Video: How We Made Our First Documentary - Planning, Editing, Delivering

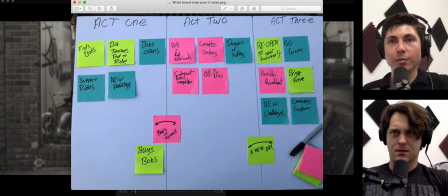(16:23)
And the biggest thing we learned is, you know, really be careful of assumptions that you make and even things that the clients tell you is going to be easy. I'm not going to say that clients are going to try to mislead you, but. Well, they don't do what we do.
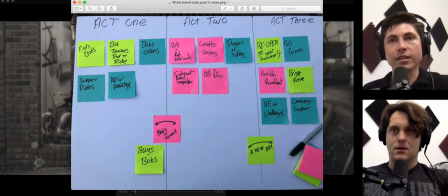(16:38)
Right. Their thoughts on it are very different than our thoughts. And say, oh, I have lots of photos and videos and it'll be easy. And then, you know, I can, you know, you can use that and all you have to do is basically get interviews or get a voiceover. Or that was our idea is, you know, oh, you have all these photos and videos. We can just get a voiceover or a few interviews.
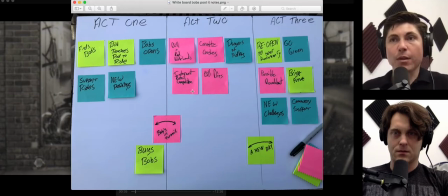(16:56)
Maybe we'll get some people riding their bikes, wrap it up. No big deal. It didn't work out like that. Not at all. We ended up doing a lot of extra days of shooting than what we had planned. I think the final piece turned out great. But, you know, always, I think that's lesson number one.
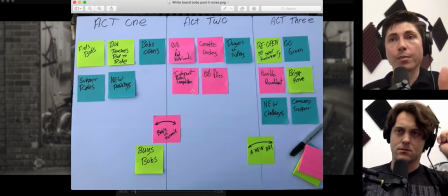(17:13)
Projects get larger and larger. Also expect the risk to go up. And the things that you think aren't a big deal are going to end up being a bigger and bigger deal. So the other thing is we had a couple of pivot point ones down here.
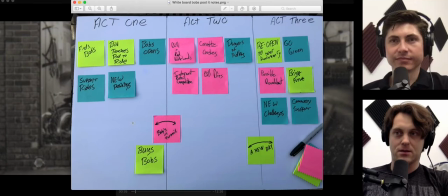(17:26)
So we came out of the happy act one, the world broadening section into Bob's and Turmoil. And that's why we have all these things that were dangerous to the shop. And then going into act three where we're kind of bringing the whole thing home where everybody triumphs.
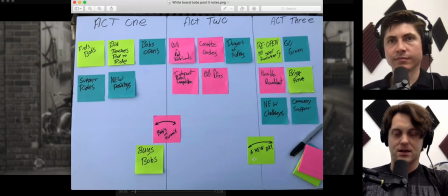(17:44)
We call that a new day because Corvette had destroyed the shop. and they got it rebuilt with a little help from some insurance yeah it's not exactly linear no but like i said that's that's where that's where we took our liberties and i think if you're trying
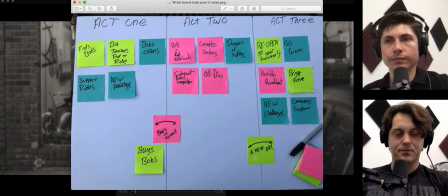(17:59)
to make an honest documentary and you're trying to show the drama i think that's one of the places where you know you shouldn't feel too guilty if you know if you're gonna have to make some changes i'd say start with the um the order of the events the chronological you know mess with
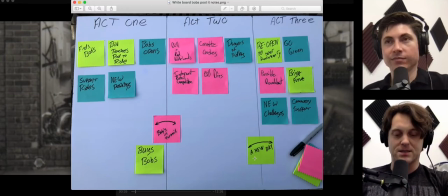(18:19)
basically mess with the timeline first because then you're not saying anything that's not true you know you're just organizing these things into your your three-act structure if you just say you know if we just put all these things on a timeline for actual dates it would have made no sense like oh this happened and this happened this happened and it shouldn't be this happened and then this happened it's
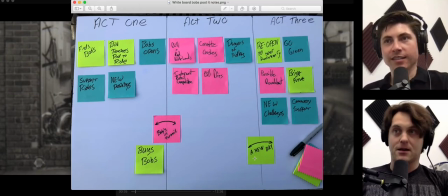(18:38)
not a news story of facts it should be more this happened therefore this happened therefore this happened or you know this was a flow where you know you kind of organize it in some way you know if you if you drop all this on a timeline with actual dates it would have just been it would have read like a dictionary it would have been terrible um so um
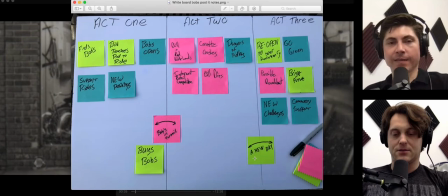(18:57)
you know that's basically how we we structured it and uh what trevor was alluding to before was that you know we bit off maybe more than we could chew maybe more than what should have been budgeted for the project when i first when we first pitched the project i thought it was a ton of money like wow
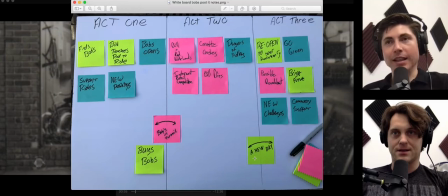(19:17)
we're getting paid a lot but we get deloreans by the end of the week um i had our yeah so basically you know but then as it kind of drug through it's like it's like a dollar an hour
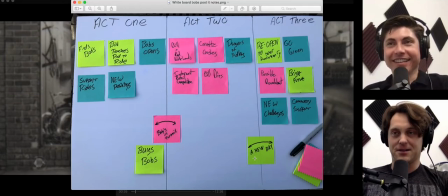(19:31)
that's about right well it wasn't that bad i mean i still i'm still happy with uh i still think we were paid appropriately. I think that a lot of, and here's the thing to have charged the client more than what we charged might not have been fair because a lot of the reason it took so long was a lot of inconsistencies in our workflow.
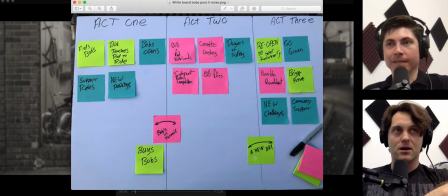(19:50)
So it would have been, you know, we would have been charging him for our inefficiencies that we hadn't worked out yet, working as a team, setting up interviews. These are things we were learning.